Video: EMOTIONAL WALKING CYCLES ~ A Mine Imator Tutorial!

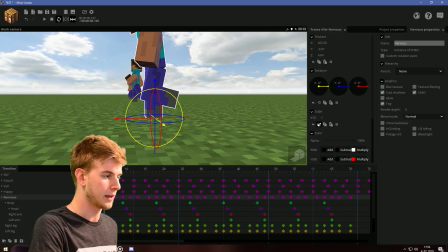(4:14)
This guy's up to something. The steps are fast. This part slightly slows down when he's on that leg. Otherwise, the whole thing just seems unnaturally fast. So I slowed him down every time he reaches this point because it looks more natural.
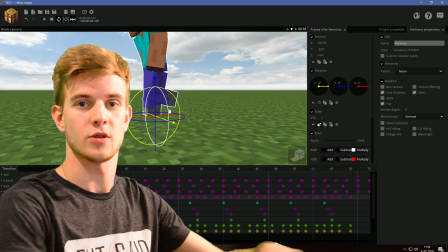(4:25)
The legs need to travel the most distance in this keyframe, so I just slowed this part down by a bit, so it still seems natural enough.
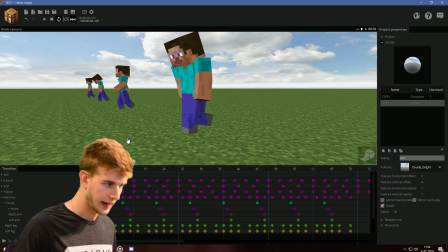(4:32)
Body bent forward, head looking kind of down, arms swinging by a lot,
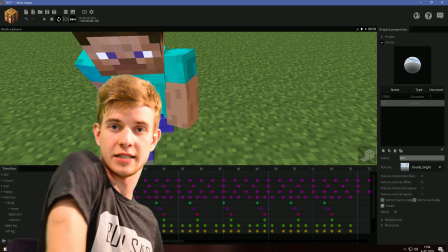(4:36)
but what's important is the arms are swinging inwards, so he's basically closing himself in every single time he takes a step.
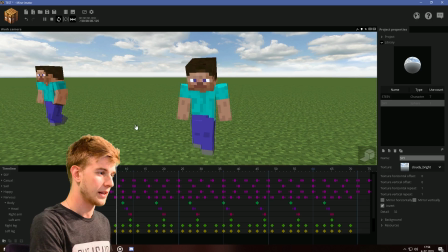(4:42)
I know I'm exaggerating when I show what I'm talking about, but still, at least you get the point. The head is looking around with some pretty intense transitions, large steps, fast steps, body bent forwards, head looking around, arms swinging by a lot, and intense transitions.
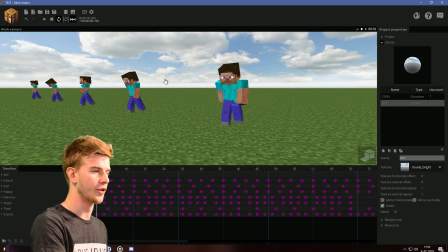(4:55)
Next we have the angry boy, pretty much a copy of the nervous one, except he is not looking around, because he is focused on his target.
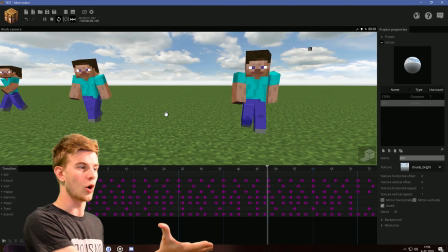(5:02)
Someone's gonna be the victim now. You can tell there's a whole different vibe to it, and it's just the head. That's what I'm always saying. Small details matter in animation. He's gonna kick some ass, you know what I mean? Now would be a good time to mention that if I'm going too fast, you can ask questions in the comments or pause the video and watch it again. Because I do know I'm going pretty fast in my tutorials. The editing process is hard, and I want to shorten that out as much as possible. I'm a busy person, okay? You can ask questions in the comments or suggest your tutorials in the comments or in my Discord server. We can also vote for them as well. Just thought it's worth mentioning. Now let's get back to the video, because we have the tired boy.
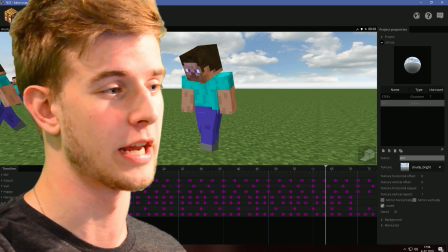(5:35)
This guy represents me, okay? This guy has been working all night, just like me. I can relate.
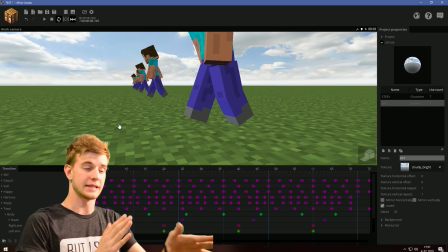(5:41)
Yo, give me a bro fist. Ooh, sorry. Too much. The steps are casually sized, but they're slow.
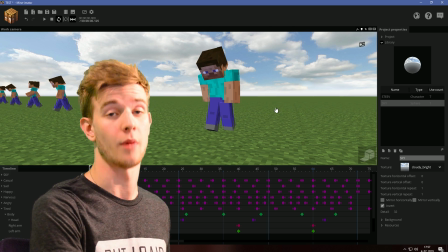(5:47)
This guy has the slowest walking cycle out of them all. Also, the body is going up and down.
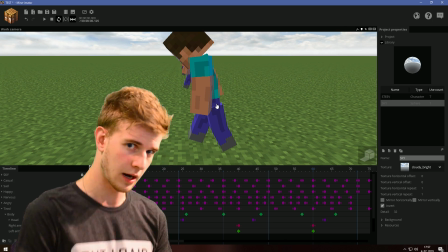(5:53)
It's bent forward, the body's bent forward, and it's going up and down, just like the sad boy is, but this guy is much slower.
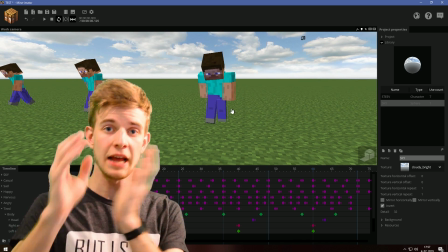(6:00)
And when he is looking around, the head and the arms are overlapped by a lot.
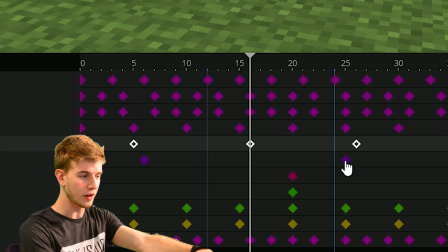(6:05)
If these are the body keyframes, at this point, the head is so much overlapped. This keyframe should be somewhere here, as well as the arms.
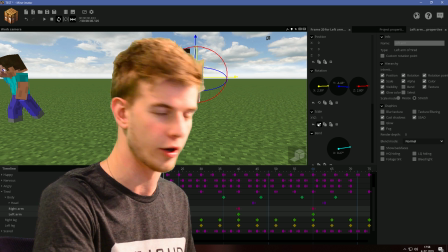(6:12)
The arms should be here, but they are here. You know what I mean? Because he's just dragging his body parts around. Don't go for too much, because that will counter the effect. When the body goes left, this arm is gonna go forward, so it's gonna interfere. So don't go for too much, but go for a lot.
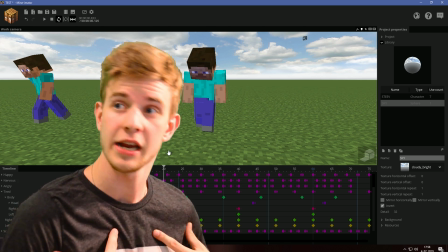(6:26)
And when he looks up, he actually does look up, and the body helps him look up, because he is not sad, but he is tired.
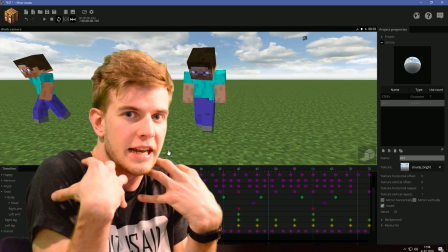(6:33)
The sad person is turned inwards and barely looking up because he is sad, he's closed up. This guy is just tired, he's just lazy, he's just tired.
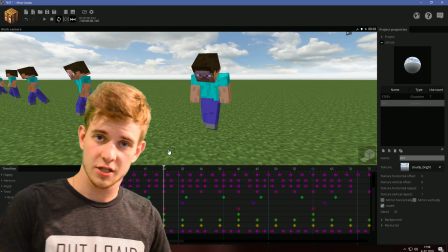(6:40)
Let's cut him some slack. He's a busy worker, okay? Arms going slow, barely bent as well, just swinging. So to summarize, the slowest walk cycle, body bent forward and bouncing, head and the arms have a lot of overlap, does make the effort to actually look around, arms swinging, barely moving.
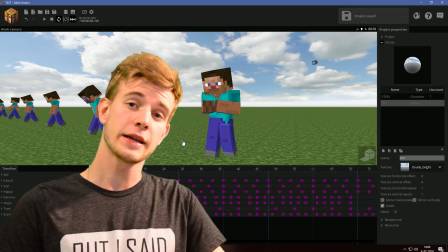(6:56)
Arms swinging slowly, barely bending. And the last walking cycle, it's the shy/scared one.
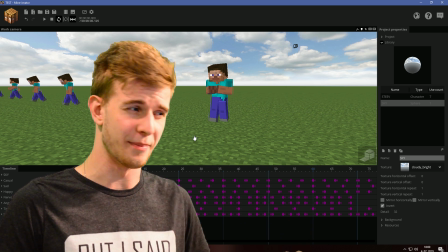(7:02)
It looks like this. This one is not the best, I'm not proud of this one, but it kinda gets the point across.
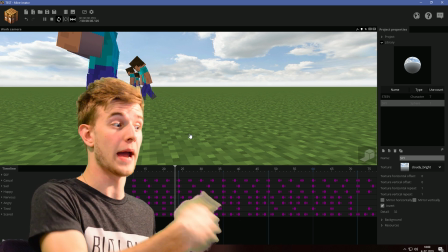(7:08)
He's making small steps, but he's making them fast. Body is pretty damn closed inwards.
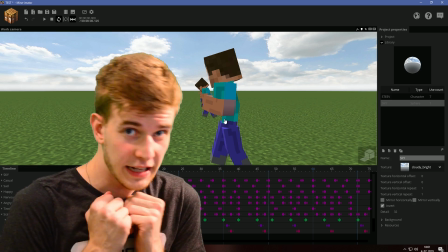(7:13)
I literally had to rotate him backwards to get enough bend to the body. Head is looking up, and the arms are, as you might have noticed, squished in.
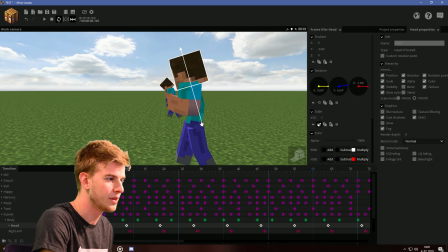(7:21)
Like, maybe, actually, one thing I could do, put the head down a bit, so he looks even more shy.
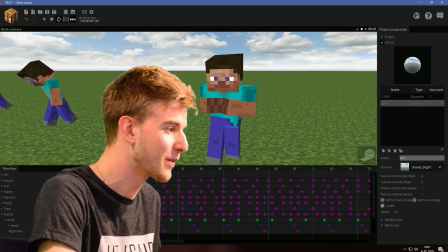(7:25)
Oh yeah, this is even better! I just fixed it while recording. You can tell he is shy/scared.
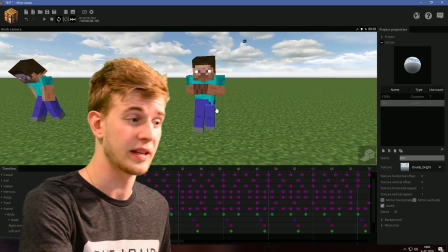(7:31)
Fast transitions when he's looking around. When he does look around, pay attention to the arms. The arms kind of bend upwards and inwards close to himself. When he looks up, he's like exposing himself, so he puts his arms up even more. So to summarize, small steps but fast tempo, closed in body, intense transitions, arms bent upwards, even more so when looking around.
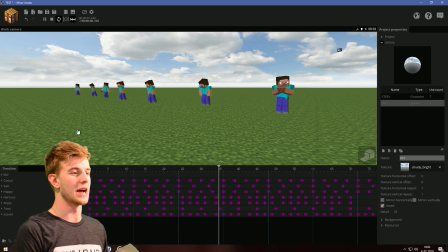(7:50)
Of course, head needs to be looking around. I think that pretty much summarizes all of the walking cycles, and that's mostly it for this tutorial. Now for the special surprise I promised at the end of the video, I consider myself as a pretty good animator, but this took quite some time and it was pretty hard to make. So I'm feeling generous, and I'm actually going to provide a download link for these walking cycles. I normally don't do that because I encourage you guys to animate on your own and learn by yourself, but this is something slightly harder, and I will put a download link in the description of this video.